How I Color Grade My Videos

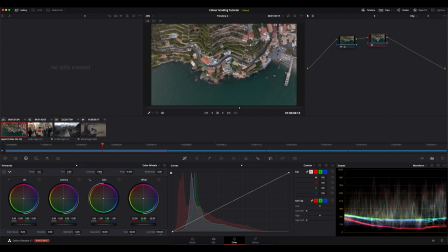(9:29)
So what I'm going to do on this next layer is add a lookup table. So in order to do that, I'm going to right click here and then go down to LUT. And then you can see that we've got all of our different LUTs here. And I've also got some LUTs loaded in. So this is from my pack. And the one that I use most often is 00.
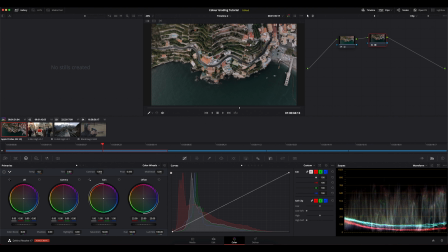(9:48)
So if I go ahead and apply this, you'll see that that's added quite a drastic change to those colors. Now this is just sort of my color profile, my individual style that I add to my shots. And I'm really liking the look of this so far. However, I think I'm going to just dial back this LUT a little bit.
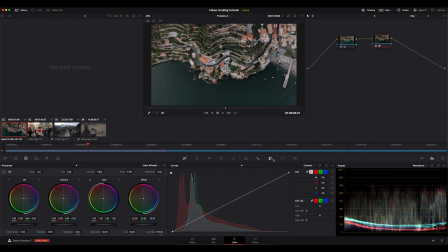(10:05)
So what I'm going to do in order to do that is make sure I've got this node selected, and I'm going to come down to this key option here.
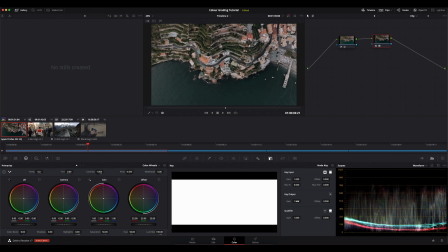(10:12)
And then we're going to go to the key output and change the gain. So think of that as 100%. So if I wanted to have this LUT on 70% opacity, what I would do is I would hit 0.70 and then hit enter.
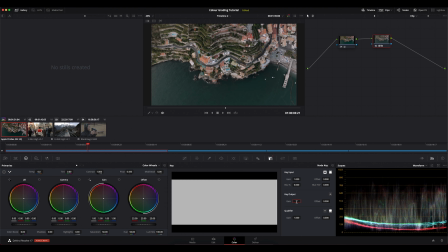(10:26)
And as you can see, that's applied that LUT, but only at 70%. Usually I have my LUT at around 75%, so we're going to go ahead and leave it there. Now the next thing I will do is add another serial node, and this is sort of the final layer for me.
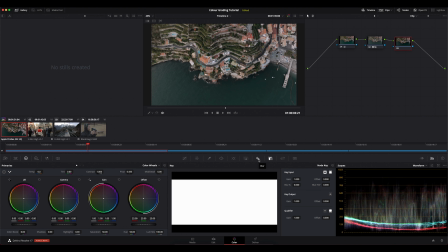(10:40)
And I'm going to do some sharpening here. So what I'm going to do is I'm going to come over to this blur tab, click here, and then we're going to come to radius.
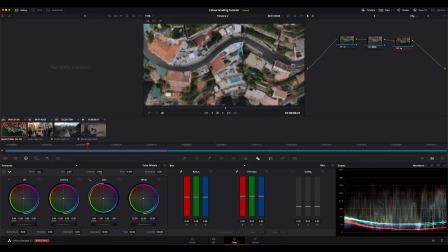(10:49)
So it's a very subtle effect. And if we zoom in here, let me just change my proxy mode to 100%. So if we go back to the default here, and then we bring this slider down, you can see that that increases the sharpening until it gets pretty disgusting.
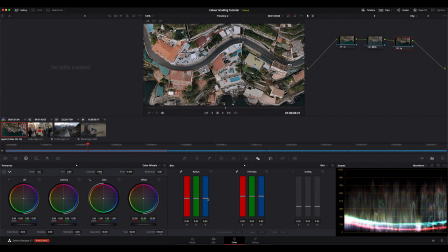(11:08)
So I want this to be a very subtle effect. So somewhere between 0.45 and 0.48, I think works really well.
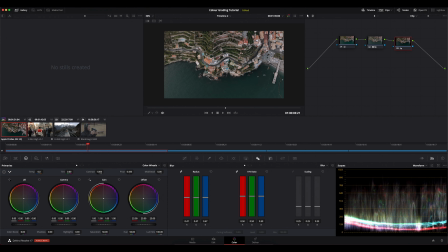(11:17)
For this footage, I'm gonna leave it at 0.47. And to me, that's looking really good so far.
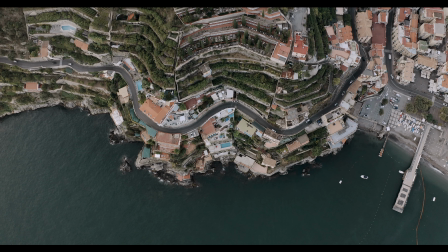(11:24)
Let's do a full screen. Not too sharp, but adds that extra pop in that was not there in the original footage.
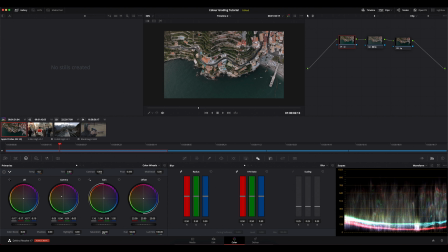(11:32)
So I'm going to come back to my original node now, and I think I'm going to add a little bit more saturation just because the clip is still a little bit dull. So saturation control just below the color wheels here, and I think around 60, somewhere around there looks really good.
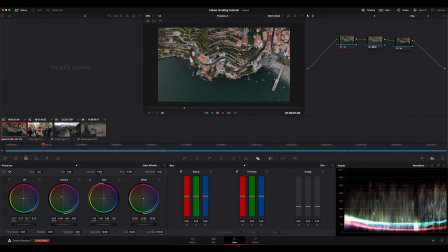(11:47)
So overall, I'm pretty happy with this clip of how it turned out. So I'll show you guys the before.
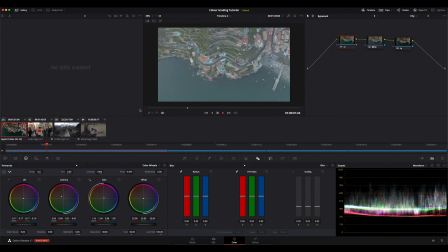(11:54)
So that's the before, and then the after.
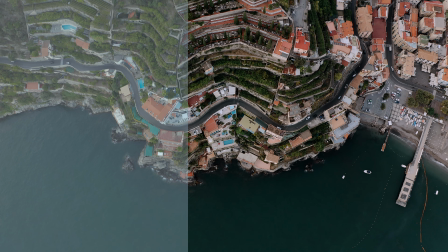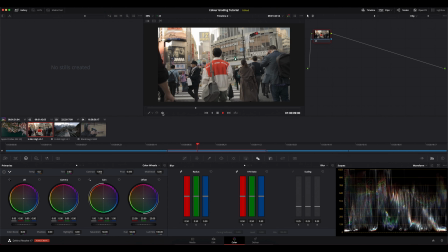(12:08)
Okay, moving on to our next clip here, we've got a shot of my friend Simon walking through Shibuya Crossing. Really nice shot. I love the orange and the way that it just pops out in this shot and really draws attention into the center of the frame. Now this shot isn't quite as flat as our last example. You can see that from the waveform here.
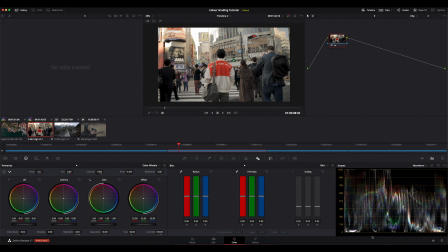(12:25)
We've got a lot of information stretching all the way from the very dark areas all the way until pure white. And that has to do with our sky clipping out here and also just some loss of detail in these areas of the other people across the intersection.
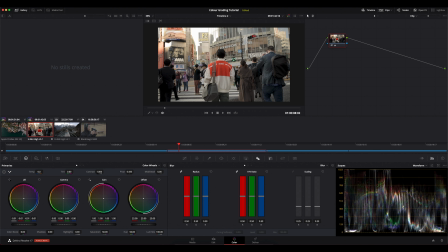(12:39)
So I'm still going to be using that same workflow and bringing our lift down just to add a little bit more contrast back, and then maybe lifting our gamma up a little bit as well. So you can see before and after, just bringing those blacks down to add a little bit more contrast.
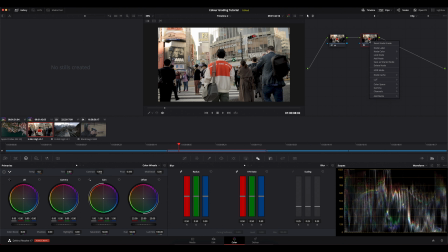(12:55)
I'm going to go in with another serial node here, and I'm going to select a lookup table. So I'm going to use the same one as before, and I'm going to change the opacity.
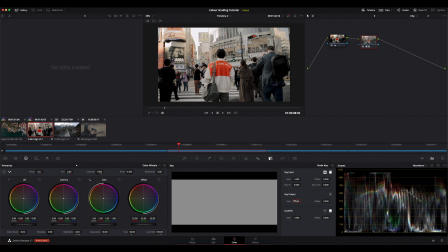(13:07)
I'm going to make this, let's say 60% this time. Really happy with that.
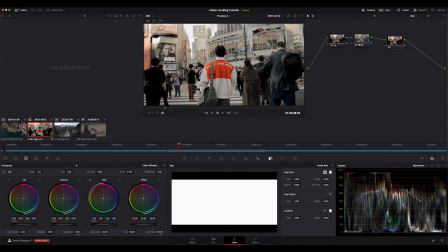(13:12)
And now I'm going to create another node, and I'm just going to zoom in so we can see what we're doing here with our sharpening.
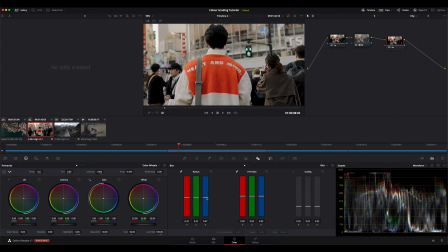(13:19)
And I'm just going to bring this down as we did in the last shot, somewhere around here.
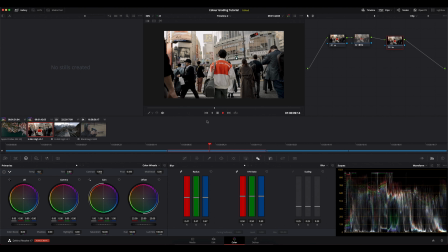(13:24)
Looks really nice. Okay, so we can just play that back. So this is what it looked like before and then after. So overall, I'm really happy with this shot so far.